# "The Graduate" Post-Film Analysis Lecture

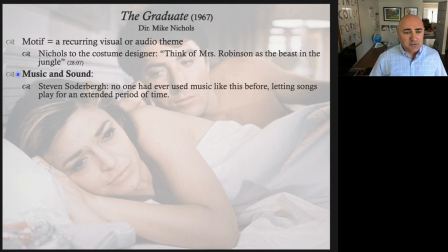(20:46)
The Sounds of Silence starts the film. Sounds of Silence ends the film. Steven Soderbergh, the director, made a point in his conversation with Mike Nichols in an interview. He said, no one had ever used music like this before, letting songs play for an extended period of time.
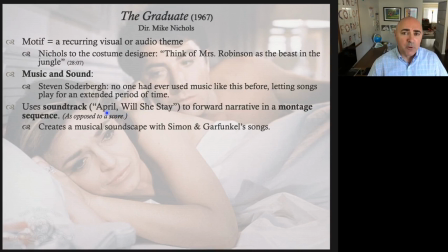(21:04)
The second song, April She Will Stay, talks about April, May, June, July. It uses the calendar in the song to indicate time passing and that their relationship is continuing through the entire summer.
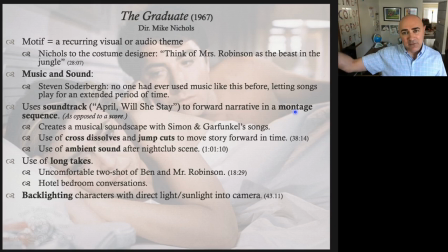(21:20)
Backlighting is when a character is lit from behind, and that means they are in shadow or silhouetted.
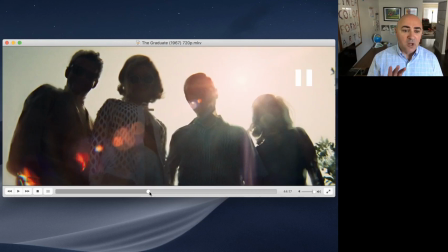(21:28)
Can you remember where that happens? It happens here.
What are you doing with yourself these days?
It's filmed from down below. It's a tilt up because that's his perspective. He can't see them very clearly. He's at a disadvantage. He's loafing around in the pool.
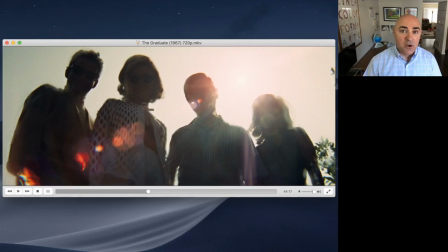(21:44)
His dad's angry with him. Where's the sun? Right there. What do we call this? A lens flare. That's a no-no. Mike Nichols deliberately broke the rules here. This is what we would call an ugly shot. You can't see the characters' faces. Everything's all kind of bleachy and white.
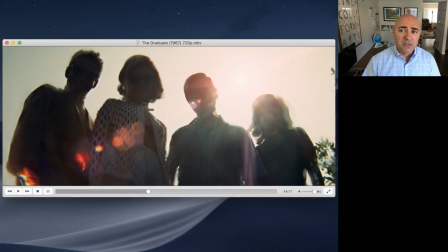(22:04)
Lens flare. Used to be in Hollywood, you'd get fired for using lens flare. But Mike Nichols doesn't care. He's like deliberately doing this for a reason. It shows us Benjamin's perspective of them. Notice the moment where he has to interact with Mrs. Robinson.
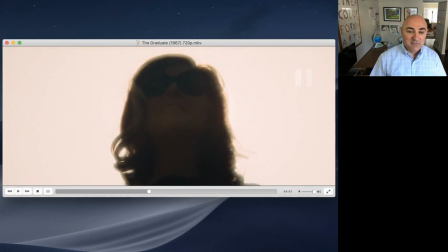(22:22) Say hi to Mrs. Robinson, she said. Hello, Mrs. Robinson. Hello, Benjamin.
Look at that shot. Okay. The background is totally overexposed. She's in total shadow. It's a terrible shot, but it's a brilliant shot because it's terrible, right?
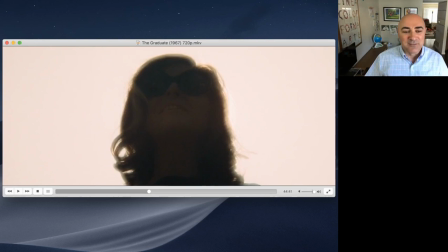(22:41)
That's how he sees her from way down there, and that's how he feels. Okay.
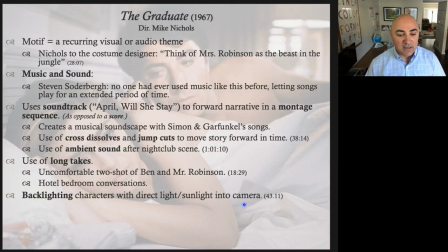(22:46)
It's not a beautiful shot. We have backlighting characters with direct sunlight into the camera. In that one scene, we also have lights out. We literally have complete black on the screen when the light goes out. Last one I want to show you is really important, and this is the telephoto zoom in compressed space.
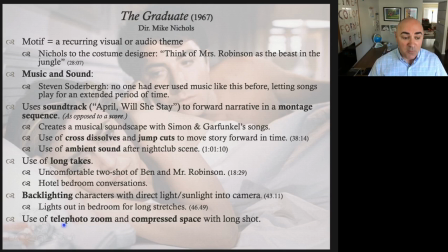(23:05)
Okay. This is when you use a telephoto lens, a long lens that looks like a telescope.
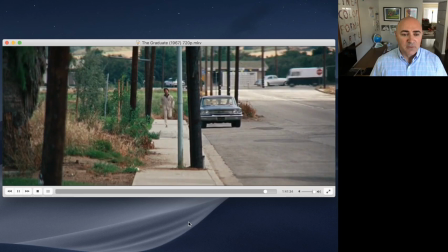(23:11)
It's an easy way to remember it. And on top of that, you zoom in all the way.
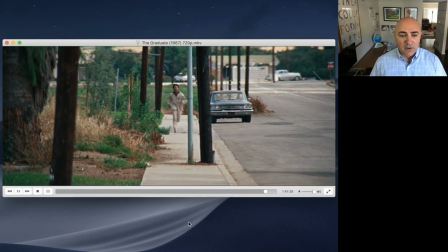(23:17)
Feels like he's running for a very, very, very long time. He keeps running, but he's not making any progress. Keeps running and running and running in the same shot.
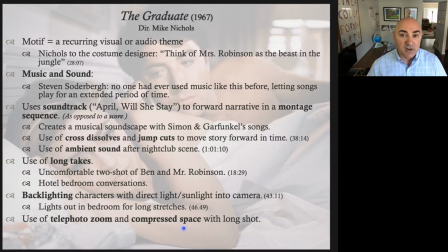(23:29)
How is that possible? It's a telephoto zoom shot with compressed space.
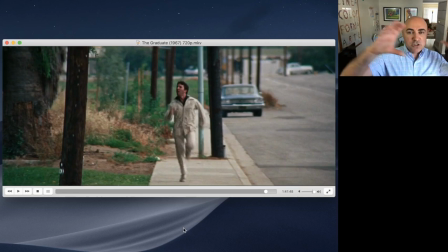(23:34)
They put the camera very, very, very far away and then put a giant telescopic lens on it and zoomed in all the way, just as though they're looking at a star. And what that does is it focuses on a very, very small area of space, and it makes it feel like it's much closer.
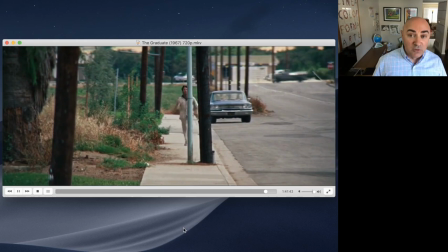(23:53)
It's that simple. So he feels much closer here than he actually is.
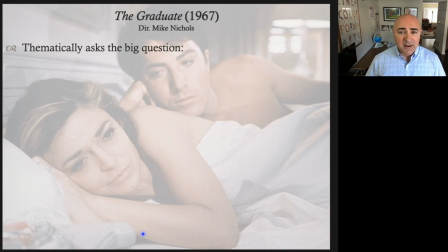(23:59)
He's really, really, really far away, which is why it looks like he keeps running.
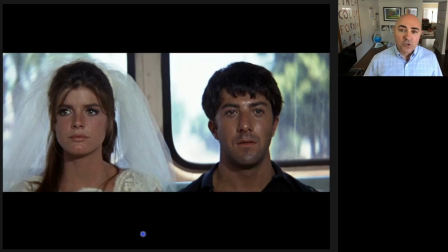(24:03)
So thematically, the big question of the film is this shot here. And the question the film is asking, the whole point of the film, the big theme of the film is, okay, Benjamin, you rebelled against your parents, you slept with your dad's partner's wife,
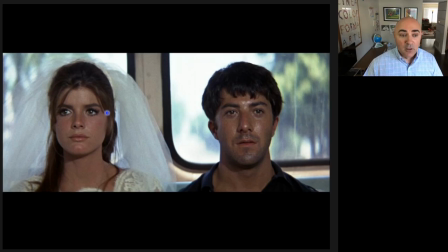(24:23)
you dumped her for her daughter, and now you finally convinced her to marry you. Okay, now what? Where are you gonna go? What are you gonna do? You're in the back of a bus, a public bus in Santa Barbara without a cent in your pocket.
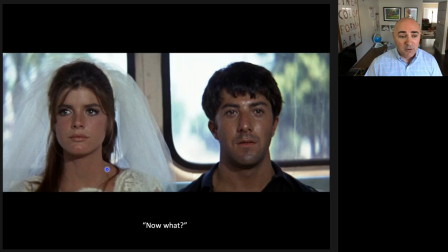(24:42)
Your car is broken down. You don't have a place to go. You don't have a job. You don't even know where this bus is going. And your bride is right next to you, having just married someone else, still in her wedding dress.
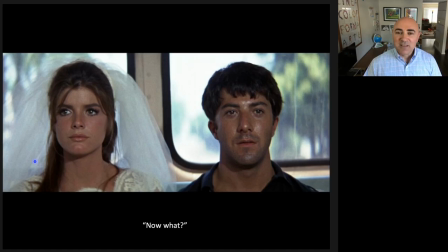(24:57)
Are they kissing? Are they joyous? Well, they're joyous for the first moment, but then they stop. They realize that there's no future for them as a couple. the end of the film tells us the meaning of the film. Remember that.
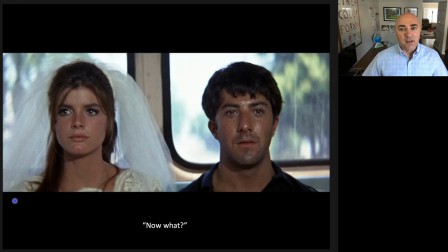(25:15)
And what this means is they don't know what the hell they're doing. Steven Soderbergh says, at this point in the film, we are both in the experience and outside of it, especially at the end of the movie where the looks on their faces make you rethink the whole movie.
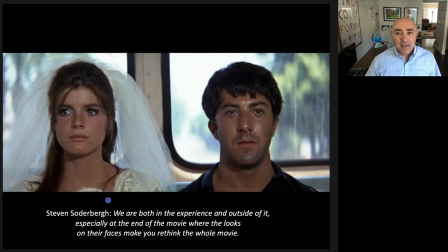(25:35)
This is a very unsatisfying ending. It's not a Hollywood ending. Imagine how the film would have been different if he had just grabbed her and then the last shot of the film would have been them in a beautiful embrace, kissing.
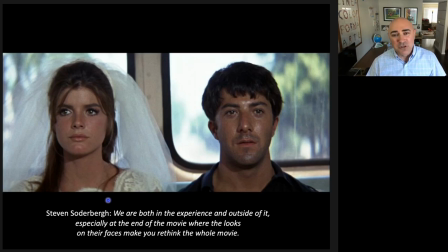(25:51)
Yuck! The whole movie would have been ruined. You guys are going to be living happily ever after, you two kids.
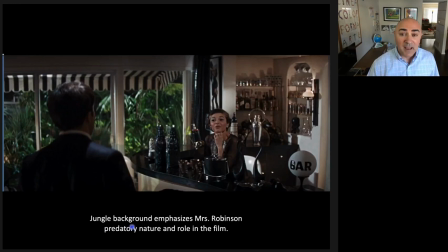(25:57)
It's not realistic. Let's take a look at some images real quick. The jungle background emphasizes Mrs. Robinson's predatory nature and role in the film. There's the jungle pattern. There's a jungle in the background. How many backyards have you seen that look like that?
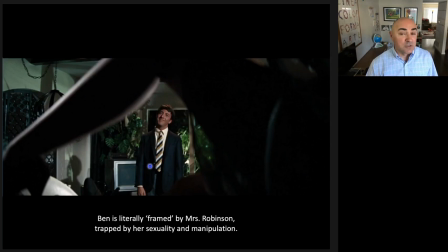(26:12)
The awning has the stripes. Notice here the composition of the frame. Composition is important. He is literally framed by Mrs. Robinson. Trapped. That's a motif. We've talked about him being trapped. This shot tells us that she's got him where she wants him.
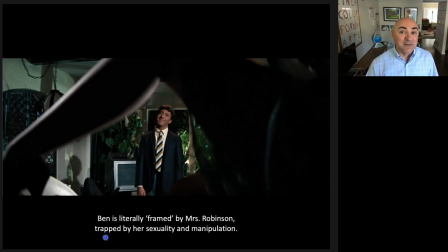(26:31)
Not to be vulgar about it, but right between her legs. Right? Right in the crook of her knee. It's a very visually powerful moment. How about a wide angle shot?
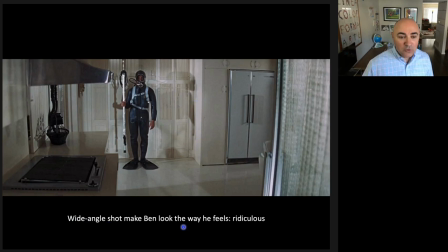(26:42)
This shot is wide because it makes him look the way he feels. Ridiculous. If we had a close-up here, we wouldn't get a sense of how dumb he looks and how dumb he feels. But by opening this shot up, by getting the stove and the kitchen and the door and the fridge,
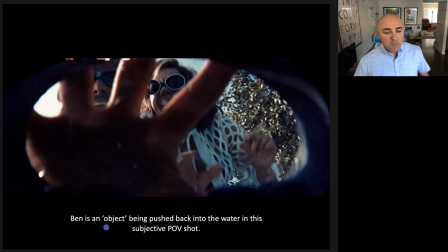(27:00)
we see him in context and we go, you look like an idiot. And he's thinking, I feel like an idiot. Ben is an object being pushed back into the water in this subjective POV shot. His dad is literally pushing him slash us into the water.
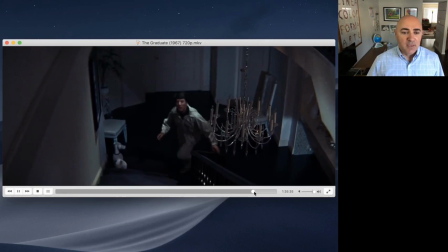(27:15)
His dad is pushing him down, suffocating him, controlling him. A shot that's similar to this. He comes back to find Elaine.
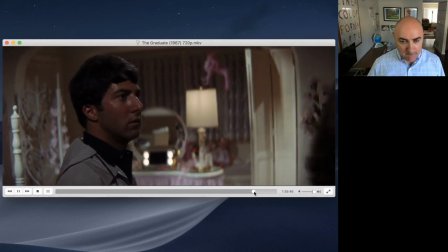(27:28) Elaine? Hello, Benjamin.
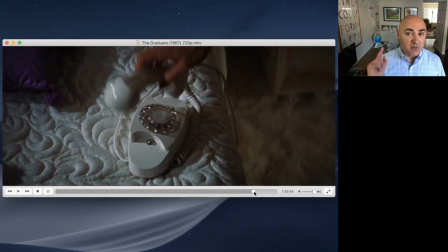(27:35)
Now, that was all handheld, close up. The Rich. Phone.
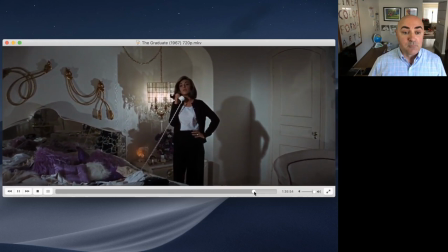(27:40) Hello, get me the police, please. Where is Elaine? I'll be with you in a moment. Do you still have handheld.
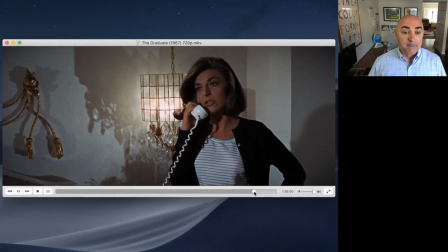(27:46)
She's calling the cops.
Good, we have a burglar here.
Okay, we have a burglar.
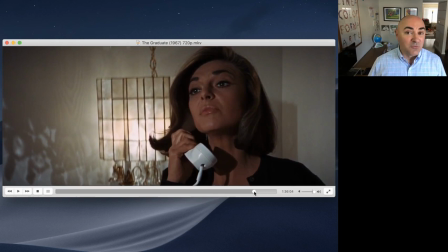(27:51) Just a second, I'll ask him, are you armed? Are you armed?
What shot are we going to see right now?
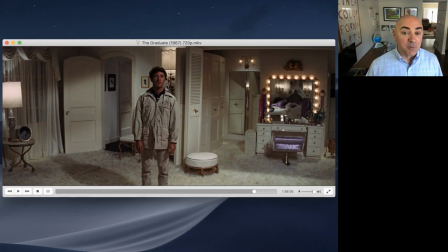(27:56)
Boom. That's a perfect wide angle shot. Look how small he is in the frame. Right? She calls the police to report a burglar, and the dispatcher asks, is he armed? So she says, I'll ask him, are you armed? And this is the shot that we get.
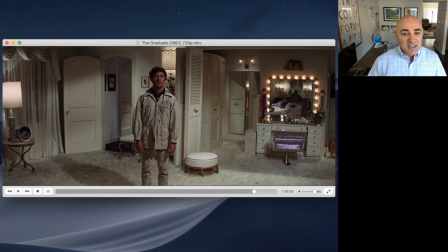(28:14)
Why? Because of course he's not armed. He's the farthest thing from armed. He's a silly, idiotic boy running around trying to find Elaine. So the wide angle shot gets a laugh here. It's a funny shot.
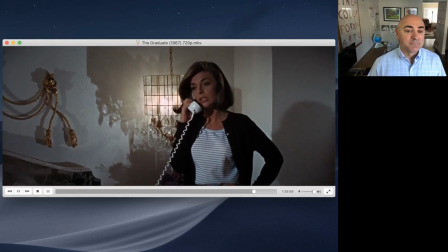(28:31)
It's a punchline, right?
There's a patrol car in the vicinity of 1200 Glenview Road.
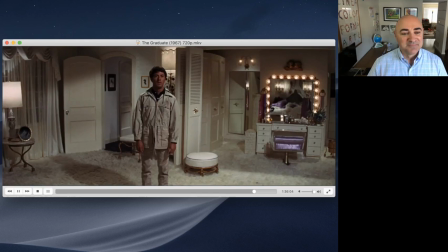(28:37) Good, we have a burglar here. Just a second, I'll ask him, are you armed?
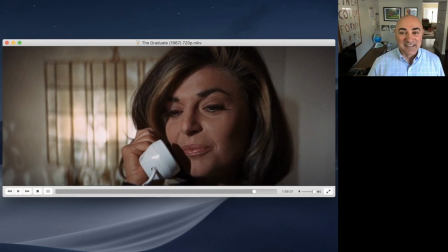(28:43) No, I don't.
Right? The shot gets the laugh because it answers the question. The shot tells us not only that he's not armed, but look at him.
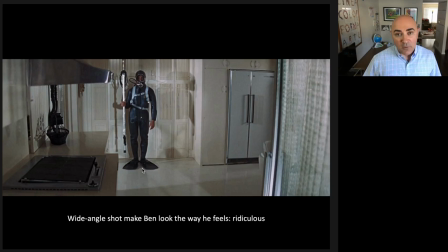(28:55)
Look at how he looks and look at where he is. All right, guys. Thanks again for your patience.
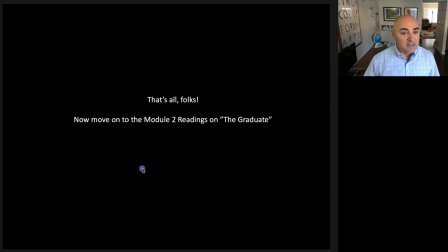(29:00)
Now I want you to move on with the rest of the module. That's all, folks. Now move on to module 2, readings.